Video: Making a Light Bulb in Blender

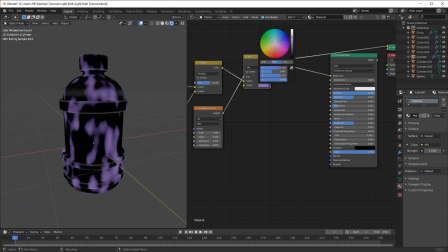(8:42)
So now if we change this bottom color, it should give us, you know, a secondary color that we're looking for. And I still want this color to be dark. So just pick, you know, any color that you okay with.
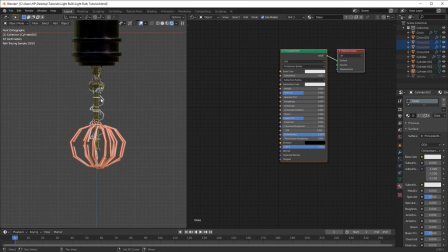(8:56)
Let's move on to the actual sparks. It's kind of a tricky one to find out on your own, but yeah, let me show you what I did. Delete the default shader and add in an emission shader.
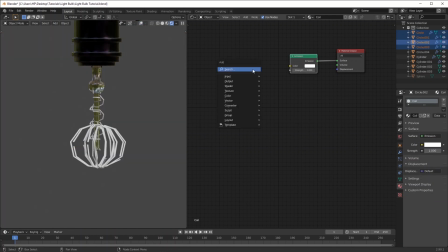(9:08)
Plug that in and search for the layer weight node material. We're gonna grab the facing and drag it in to the color. And between that, we're gonna add in a color ramp and drag that right there in between.
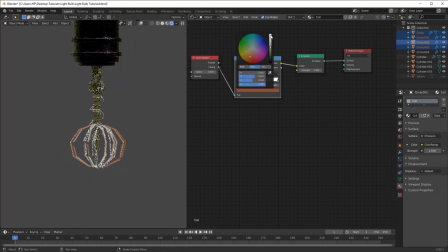(9:27)
Select this black color and we're going to change it to something like an orangish color, just to mimic the color of the bulb. Grab the last one. Grab the last one and change the color to a yellowish type.
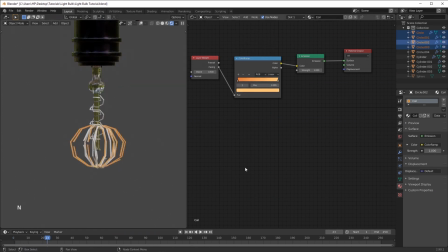(9:41)
Something like this should be fine. Then lastly, change the strength to a value of 20. Now looking at the globe, it's pretty much complete. I think it's time to move on to the cameras.
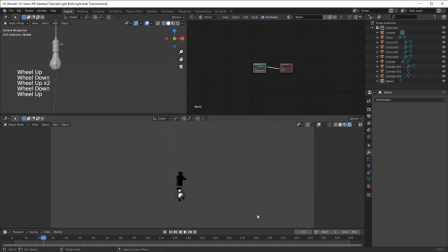(9:55)
To be able to see anything in the camera, you're gonna need some light. So as someone once said, let there be light.
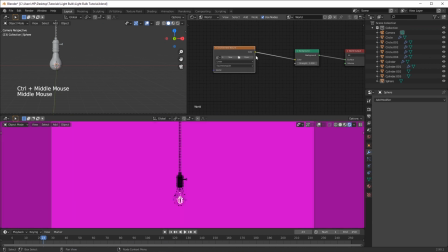(10:04)
I'm gonna add in an environment texture, connect that to the background, and I'm just gonna locate a texture which I want.
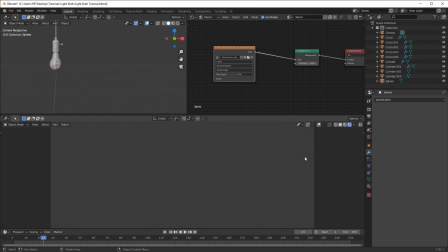(10:12)
I found this one on textures.com. I thought that it had that vibe which I was looking for.
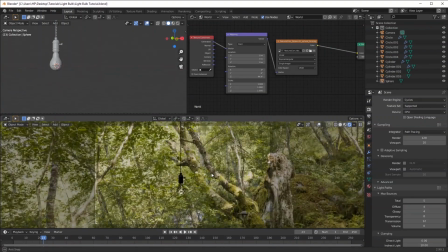(10:18)
So yeah, but you can use anything. Chart Texture Haven if you know you're looking for something free.
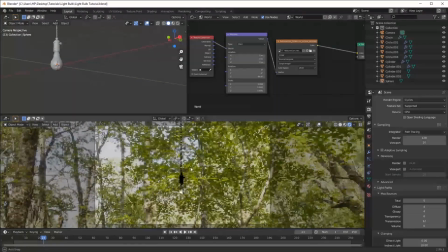(10:25)
Yeah, I find that they have some really interesting textures on there. But this one worked out fine.
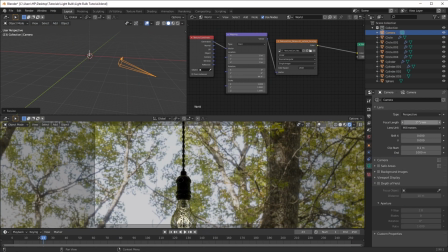(10:31)
Another trick to do with these sort of things is to increase the focal length.
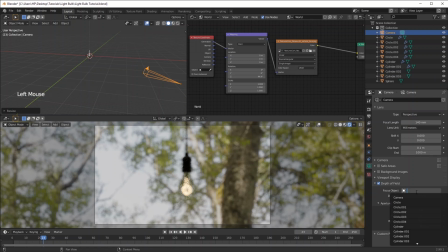(10:36)
If you can increase it to a value about 200 or I don't know 150, you can get a nice shallow depth of field. So what I want to do here is I want to place in an MT which will allow me to set that as a focal point in my camera.
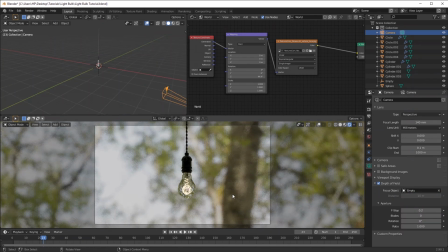(10:52)
So by selecting that MT in the focal point, it'll allow me to, you know,
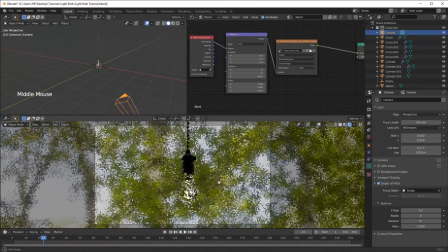(10:58)
get a specific focus on the lights.
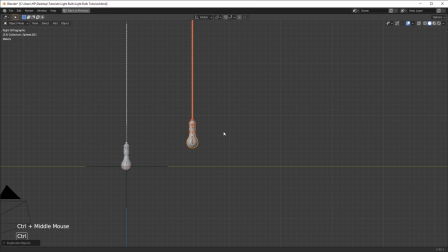(11:03)
And you know, the nice thing about this is you can just move around that MT and the camera will automatically focus on it. So yeah, that's pretty interesting. What I'm doing here is I want to establish some leading lines, you know, in case you don't know what that is.
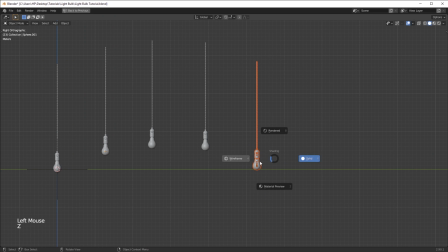(11:20)
This is just a line that, you know, guides your eye throughout the composition. This will make our boring scene much more interesting. So yeah, try it out. To enhance that illusion or depth,
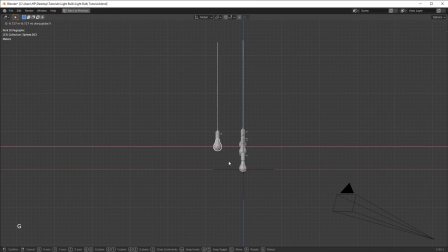(11:36)
I went into a top view and I wanted to have, you know, some cables to be longer and some of them shorter. But I wanted to have that in an arc motion just to, I don't know, for that visual appeal.
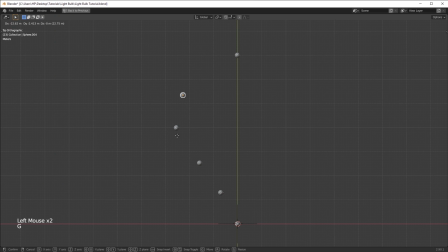(11:50)
I think maybe if you go into the camera view and just strategically place those, just move them around, it would be a bit better. I struggled a bit with this one, but in the end, I finally got something which I wanted.
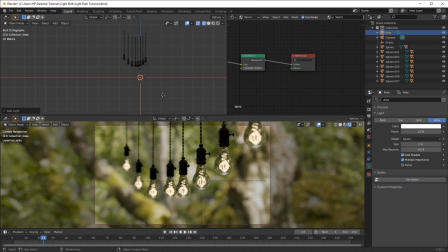(12:05)
With that out of the way, it's time to move on to the lighting. For the key lights, I used an area lamp, which, you know, I kind of noticed after that this is an outdoor scene, so you can get away with the sun lamp. But yeah, you know what, I struggled with this one a bit.
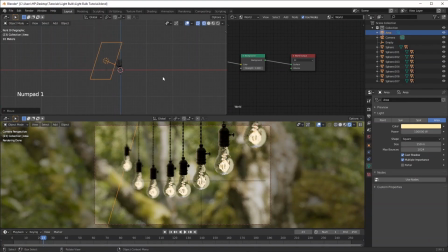(12:21)
I find that, you know, lighting this scene specifically, it was kind of challenging for me, but I enjoyed it.
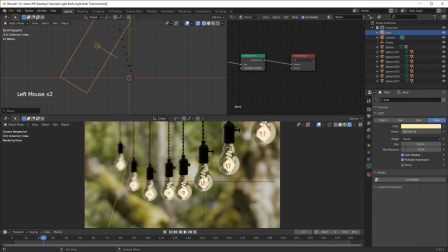(12:28)
The simple way to do lighting is to have a backlight, a strong backlight, a key light, and a soft overhead light, or I don't know, just a soft light that's just gonna fill in the shadows. And that's what I did with this scene.
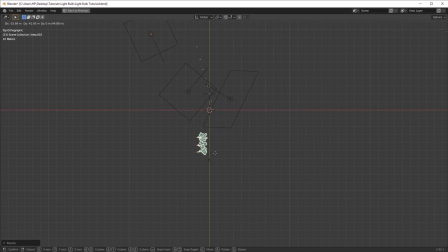(12:45)
When I was done, I found that I wasn't too impressed with the scene.